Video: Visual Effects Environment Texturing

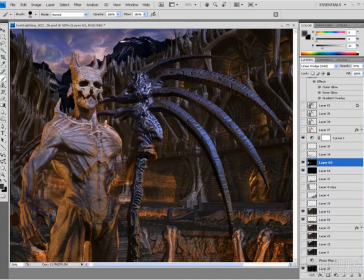All right, so as far as textures for all of the pieces in the environment, I've now moved forward from test lighting 17 to 22. In the end, meaning that I went through 5 different saves as I textured the environment, because nothing else really has changed inside here.
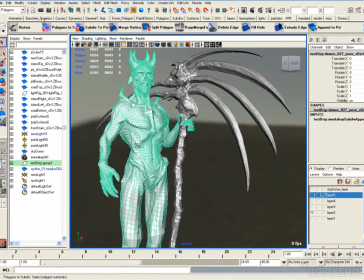So if I go into Maya, we're at 17. And so let's just go in here.
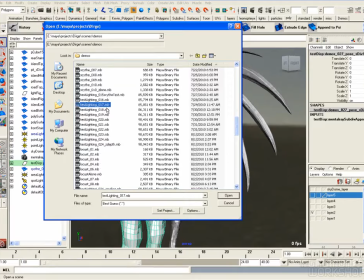And so, yeah, so from test lighting 17 up through 24, you can see 24 is the last file before I start moving on to some of the effects here being the locusts.
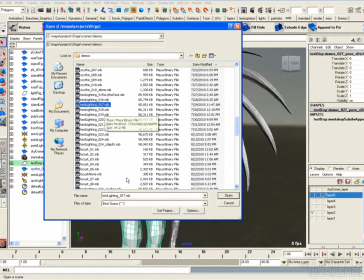And so if we move forward, the file that we opened in Photoshop was based on this scene 22.
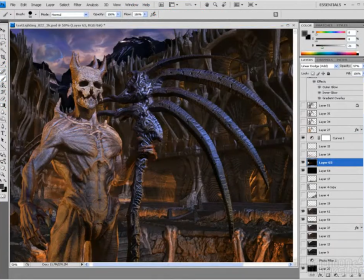So let's confirm that. So Photoshop 22. And so open that.
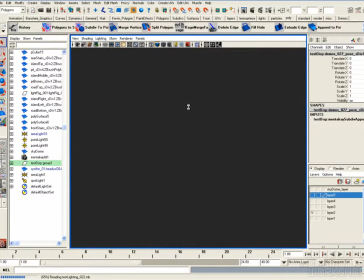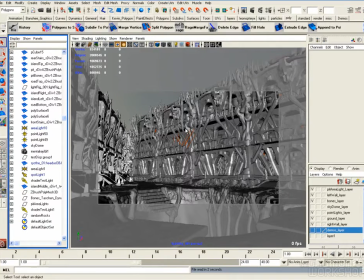And so in here you can see now the character is hidden and the environment's visible, since that's what I'm working on.
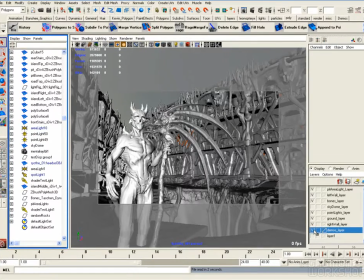And so the characters are sitting there on his own layer.
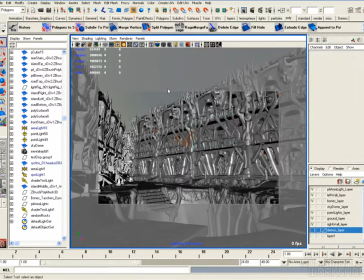And so for texturing this, it's pretty much similar to what I did for the character, because again, texturing an environment with this many pieces, you could easily spend a month on it, and I didn't want to. And so since I'd already kind of blocked out the lighting, and so let's just go back to Photoshop for that.
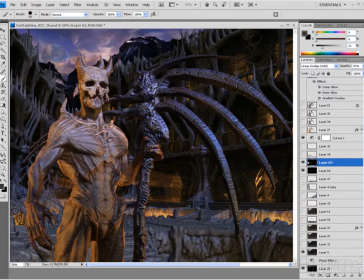If we go back to an earlier render of the environment, let's say without the character in it,
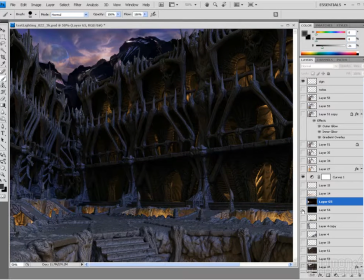and without whatever that little streaky glow stuff is, because we'll talk about that stuff later. This is where my environment is at right now with my blocked out lighting. The point lights inside there, the area lights inside the pits, and a couple directional lights.
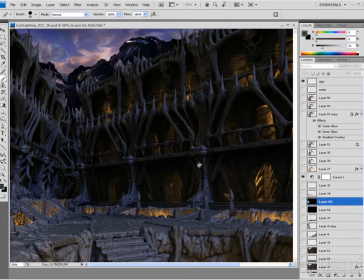So we can see our main light coming down that's kind of representing the sky or moon or whatever, and then a fill directional light bringing some light into these dark areas. And so
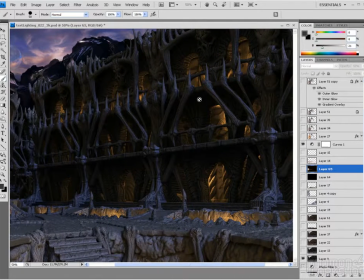since the image is relatively dark, and I kind of still wanted the environment to look like everything in there is rock or stone or maybe some bone,
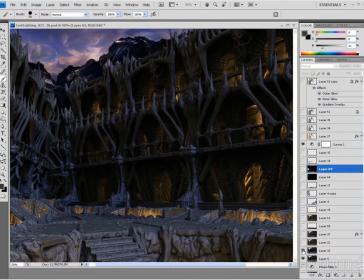uh, which rhymed, sorry. If I move forward from this one to this one, let's say this render, what's the change? Well, the change is my cavity maps.
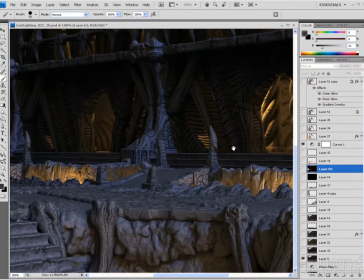And so at this point, we can see the cavity maps that I have inside here are a little high contrast.
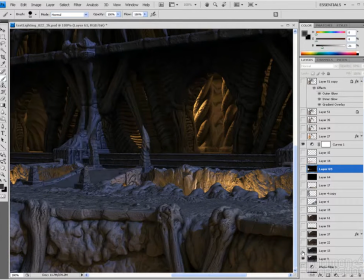When I go to this render, you can see the lighting has basically stayed the same for the most part.
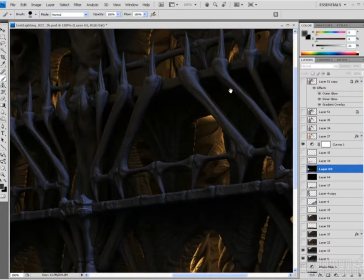I've just now introduced new cavity maps all over the place. And so let's just go and take a look.
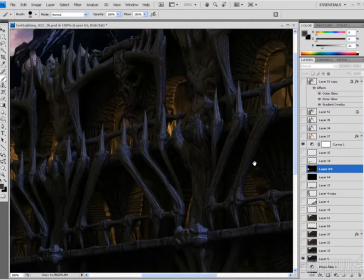So they're still in there, but they're far more subtle. And so basically they are accentuating detail
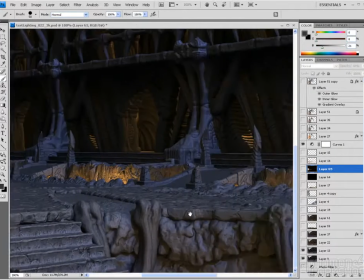without looking so hand-drawn.
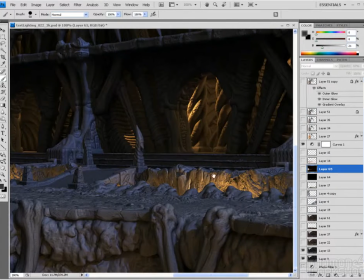And so we can see if we look in certain areas.
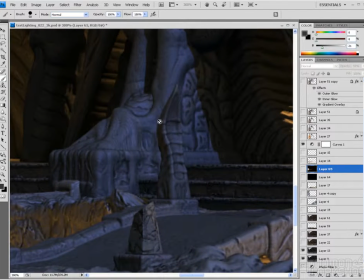Now I'm at 100% right now, so if I zoom in, it's going to get a little pixelated. But, you know, it just creates a nice sort of like grunge to all of the objects,
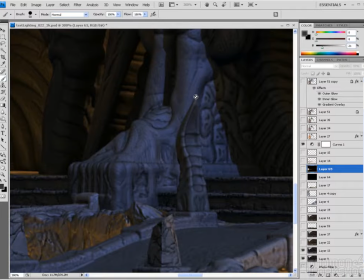making them look weathered. And since they just have a blin on them with a low specular color, so the specular highlight's not very bright, and a high eccentricity or big eccentricity, meaning that the highlights kind of spread out,
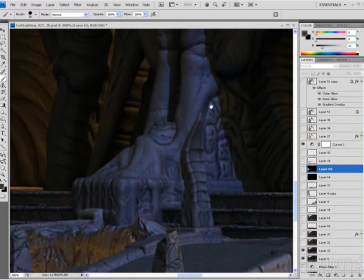and the color is gray, it gives me kind of a stony appearance to it. It's just, the thing is with stone is that it's not a flat gray, it's got some texture or hue or color or value variation to it.
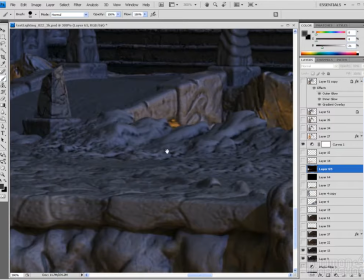But the cavity map is an important start point. And so you can see like in the ground and here that that cavity map is just accentuating things.
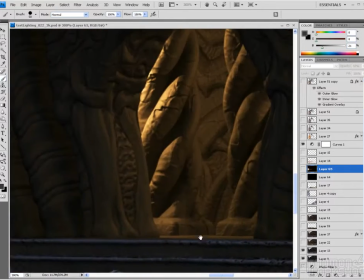So even though nothing's textured, with the lighting being blocked out, it made me realize that all I really need to do is just break things up a little bit.
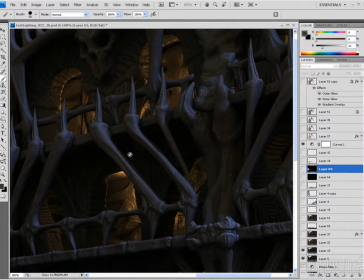You know, export my UV snapshots, import some textures of rock, and then multiply my cavity maps into those,
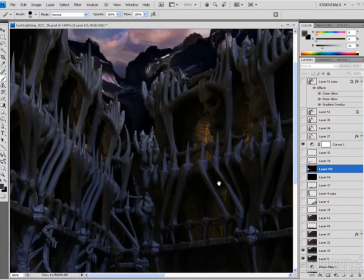and hopefully that would give me a pretty good start point for texturing this environment.